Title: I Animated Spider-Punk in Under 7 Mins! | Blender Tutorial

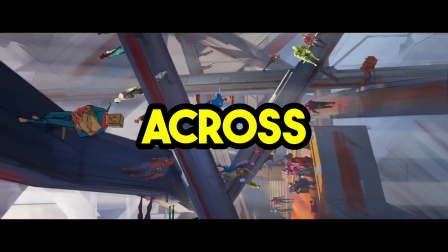[0:00]
There are thousands, wait, hundreds of Spider-People in Across the Spider-Verse, but there's one character in particular that stole the show.
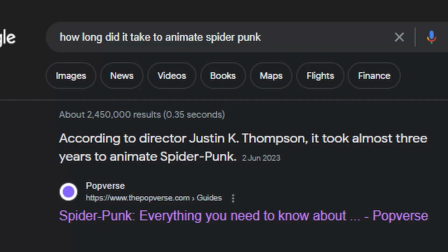[0:07]
Both in terms of animation style and original character design, it's no surprise that Spider-Punk literally took years to animate. But what if I told you there was an easier way to animate it that didn't take as long and costs absolutely nothing?
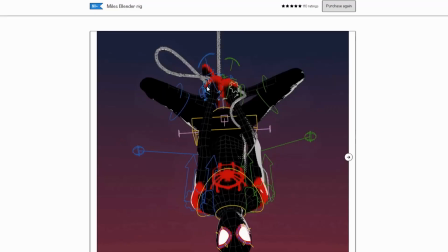[0:22]
Blender. Just like in my last video,
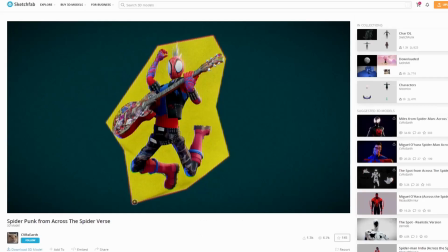[0:24]
I'll be using this free Miles Morales rig with just a few little texture changes and some meshes that I got from this model on Sketchfab, both of which will be linked down below. I'm going to recreate this iconic shot from the trailer. So first off, we're going to find some references.
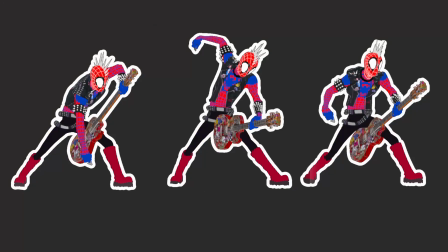[0:39]
References. And then we're going to start with blocking. For this animation, I'm using these three poses as my key poses.
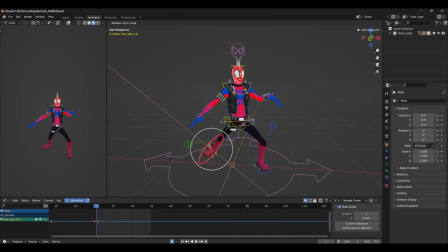[0:46]
These are the ones that clearly define the movements taking place within the shot. Think of these as the most important poses on your animation. What action do you want to create?
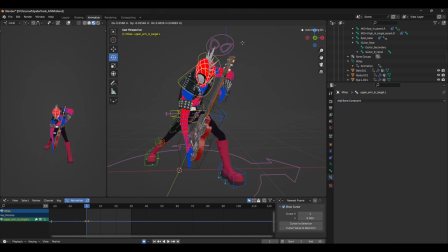[0:57]
These poses will help you show this. For example this first pose was designed to let the audience know what's going to happen and because
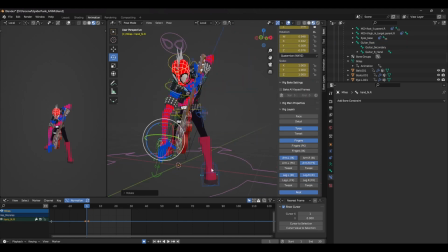[1:06]
it's a very short animation the main focus I'm trying to get across here is Spider Punk playing the guitar.
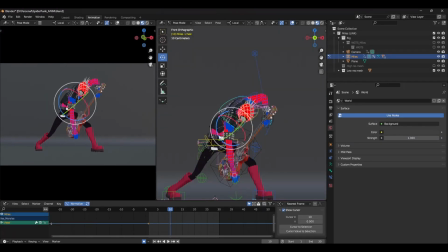[1:16]
The second key pose is going to be Hobie striking the guitar. This pose is going to be the complete opposite of the first. Instead of having the arms and shoulders and chest bent over, we're going to be opening up the upper torso, arm and shoulder as if a huge amount of energy has just been released.
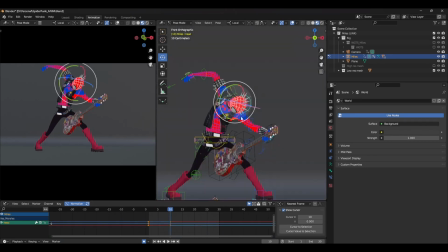[1:31]
Right now I'm not thinking about timing or spacing, I'm just focusing on the key poses.
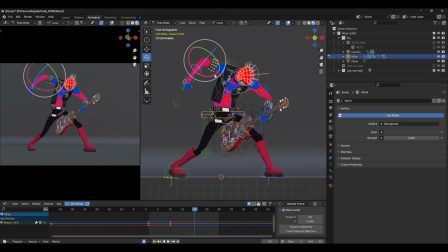[1:39]
And finally, the last key pose is going to be a settle, a kind of idle pose that you've probably seen in most video games. I want this pose to be semi-relaxed slash resting after the large action that's just happened. Now that the key poses have been made, the next step is to add the in-betweens. This is where we're going to start to look at the timing and spacing of the animation.
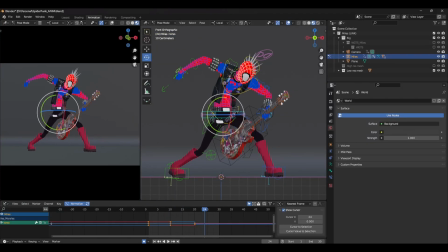[1:57]
Hobie was animated on a mix of twos and threes, so we'll be keeping that in mind when adding the in-between frames.
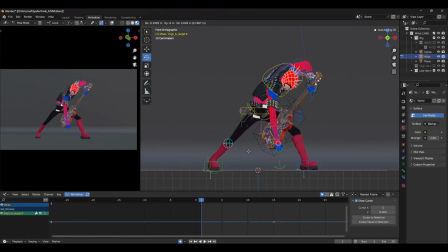[2:02]
These frames are what dictates how each pose flows between the next. So for the first one, I'm going to add some anticipation after the first frame to gear up for the big action that's going to happen. I'm also going to add another frame that's kind of a blend between the anticipation and the second key frame. This in-between frame, however, is going to heavily favour the first anticipation frame.
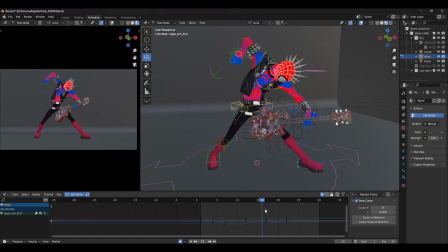[2:26]
And to do this, I'm constantly using the Pose Breakdowner to get the desired look. After I've added the in-betweens, we should have something that kind of resembles an animation. Great! Now here's where the real work comes in.
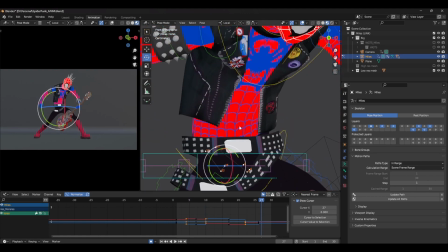[2:42]
I'm going to go through adjusting each pose by tracking the arcs of the things like the hips, the arms, the chest and the head.
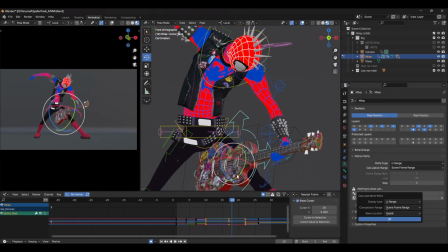[2:49]
I also track the guitar too since it's quite a big part of this animation. You can track the arcs by heading over to the Armature tab and selecting Create Motion Path.
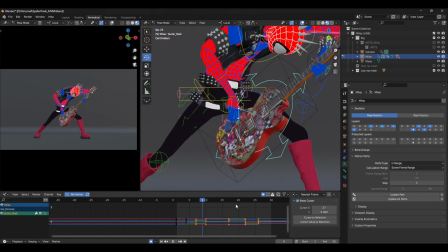[2:58]
When I'm tracking the arcs, I'm adjusting each body part to make sure the arc is as smooth as possible.
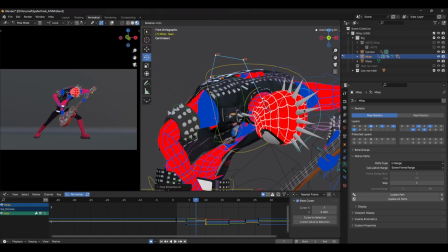[3:04]
As you can imagine, this part of the animation takes the most time, so you can see why it took nearly 3 years.
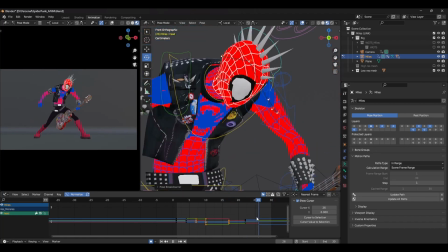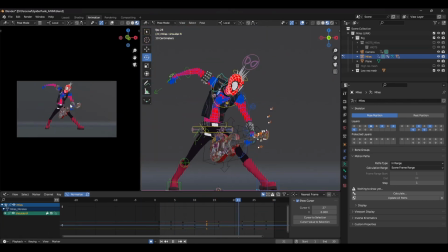[3:17]
And after all that hard work, we should have a nice bit of animation, animated on a mix of 2s and 3s, just like in the movie.
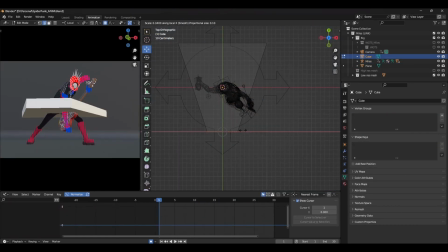[3:24]
I also added in a guitar pick at this point, and added a slight smear by creating a shape key and adjusting the blend.